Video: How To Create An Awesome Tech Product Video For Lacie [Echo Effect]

Today we're going to show you guys how to create an awesome tech video that looks like this.
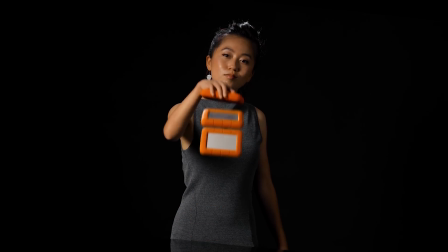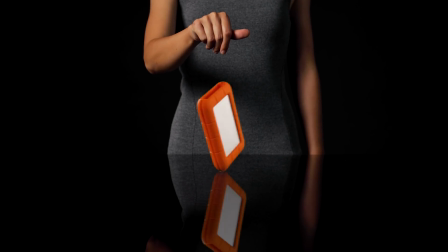Today we are here filming a really cool tech video for La C and they do these external hard drives and I'm with Karen X, the amazing Instagrammer filmmaker and she asked me to come in and collaborate with her so I'm doing a little bit of DP editing work for her and what we're doing is we're taking the concept that I had with the makeup tutorial where we saw the product spin and duplicate but now we're
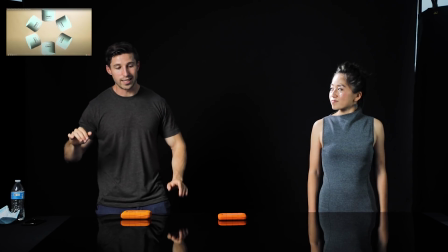0:43 taking it to the next level to make this really cool tech video and just to break down a little bit of what we're doing is right here we have a
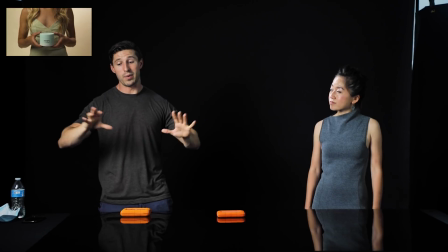0:50 giant black acrylic sheet because the reason why we're doing that we had to make it so big is because we have this huge space for her because we want her
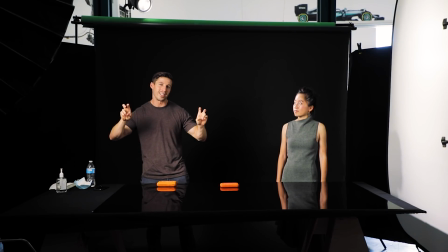0:59 to feel like she's in this big edgy dark tech warehouse looking thing right and then what we're doing is we got our black
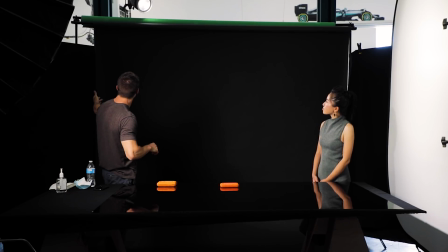1:08 backdrop like we always do with the savage backdrops and then we're running with the duvetyne on the sides because it almost wasn't it wasn't big enough for how far back we are going and then simple simple setup we're just doing our three basic three lighting setup we got our key light which is
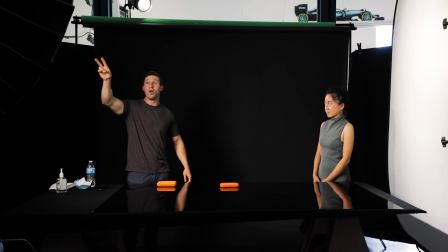1:25 the aperture 300d mark ii with the light dome 2 with the grid on it and we have that so that that we have that and then
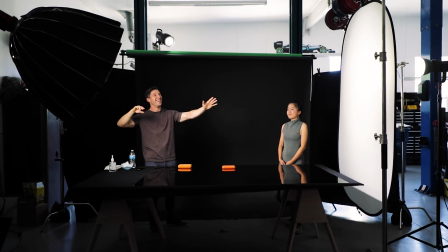1:35 oh my gosh and then over here what i'm rocking is the other 300d and we have it with the giant pho docs i think it's called pho docs it's a giant diffusion which is a four by six diffusion and it works great
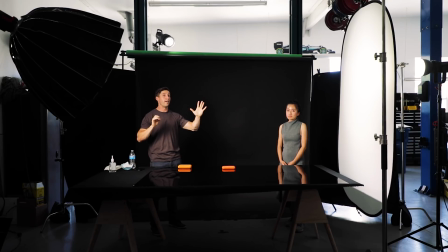1:53 because the bigger the diffusion and the closer you have the diffusion the softer the light and we're having that as our fill light and we have that turned down quite a bit because I don't want it to be completely black on the left side of her face because we're going to lose information.
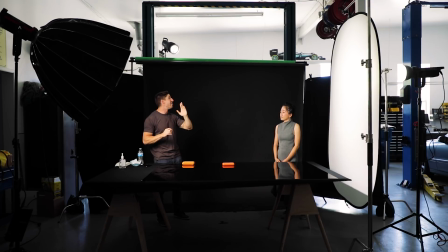2:07 So we're going to have a little bit of light just to fill in right there. And then our last light is way up there, which is a SL60W.
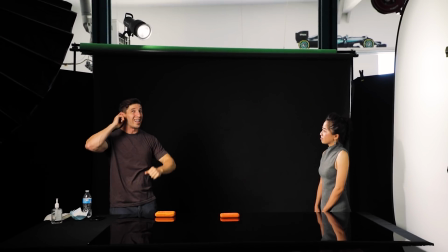2:14 And the reason why it's way up there is because we're kind of hitting too much of the side of her face, which I didn't want.
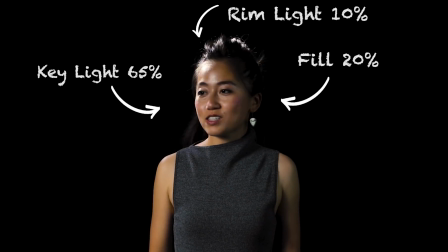2:19 And we just want it as a backlight. We are not lighting the backdrop at all or purposely.
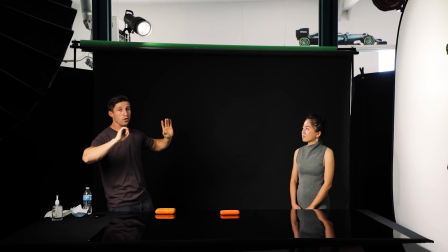2:24 This like spills a little bit onto it because we want it to look like a very empty, large space.
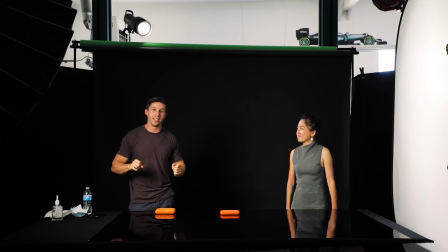2:30 Great. And then this is where it gets a little complicated. So what we're doing first is we're going to break this down.
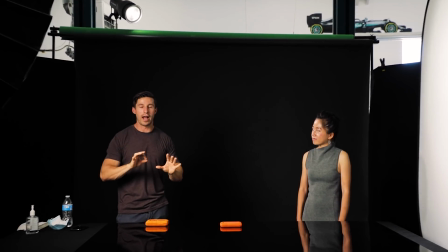2:36 We have a whole choreographed scene that we came up with. And what we're doing is we're breaking it down where she's going to start with the hard drive in one hand and we're going to do that whole movement. Then we're going to go into our next one, which is no hard drive whatsoever. And she's pretending the hard drive's there doing the whole movement. And then we're going to go into a third one where the hard drive is in the opposite hand where she'd be catching and the reason for that is because i'm gonna have to take each of those and mask them together and then we're gonna add in the green screen of the hard drive
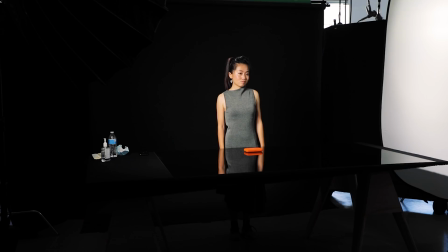3:06 rotating which we're gonna do after this and let's check it out okay so to pull this off what we did is we shot this three times i had her do it once with the hard drive in her right hand then once with the hard drive in her left hand doing the same motion
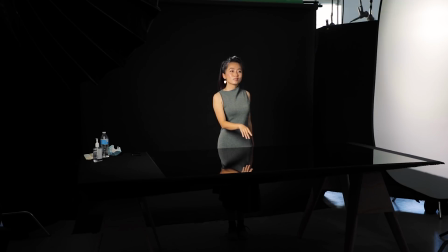3:23 and a third time with no hard drive and The trick was is that we had her sync it up to music so that it was the
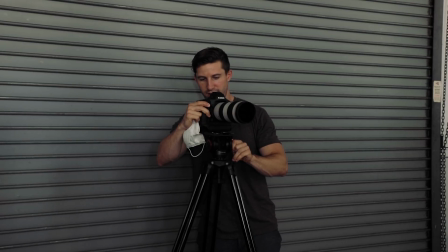3:30 same movement in the same pacing each time Then I was rocking the 70 to 200 on the Canon 1dx mark 3 just on sticks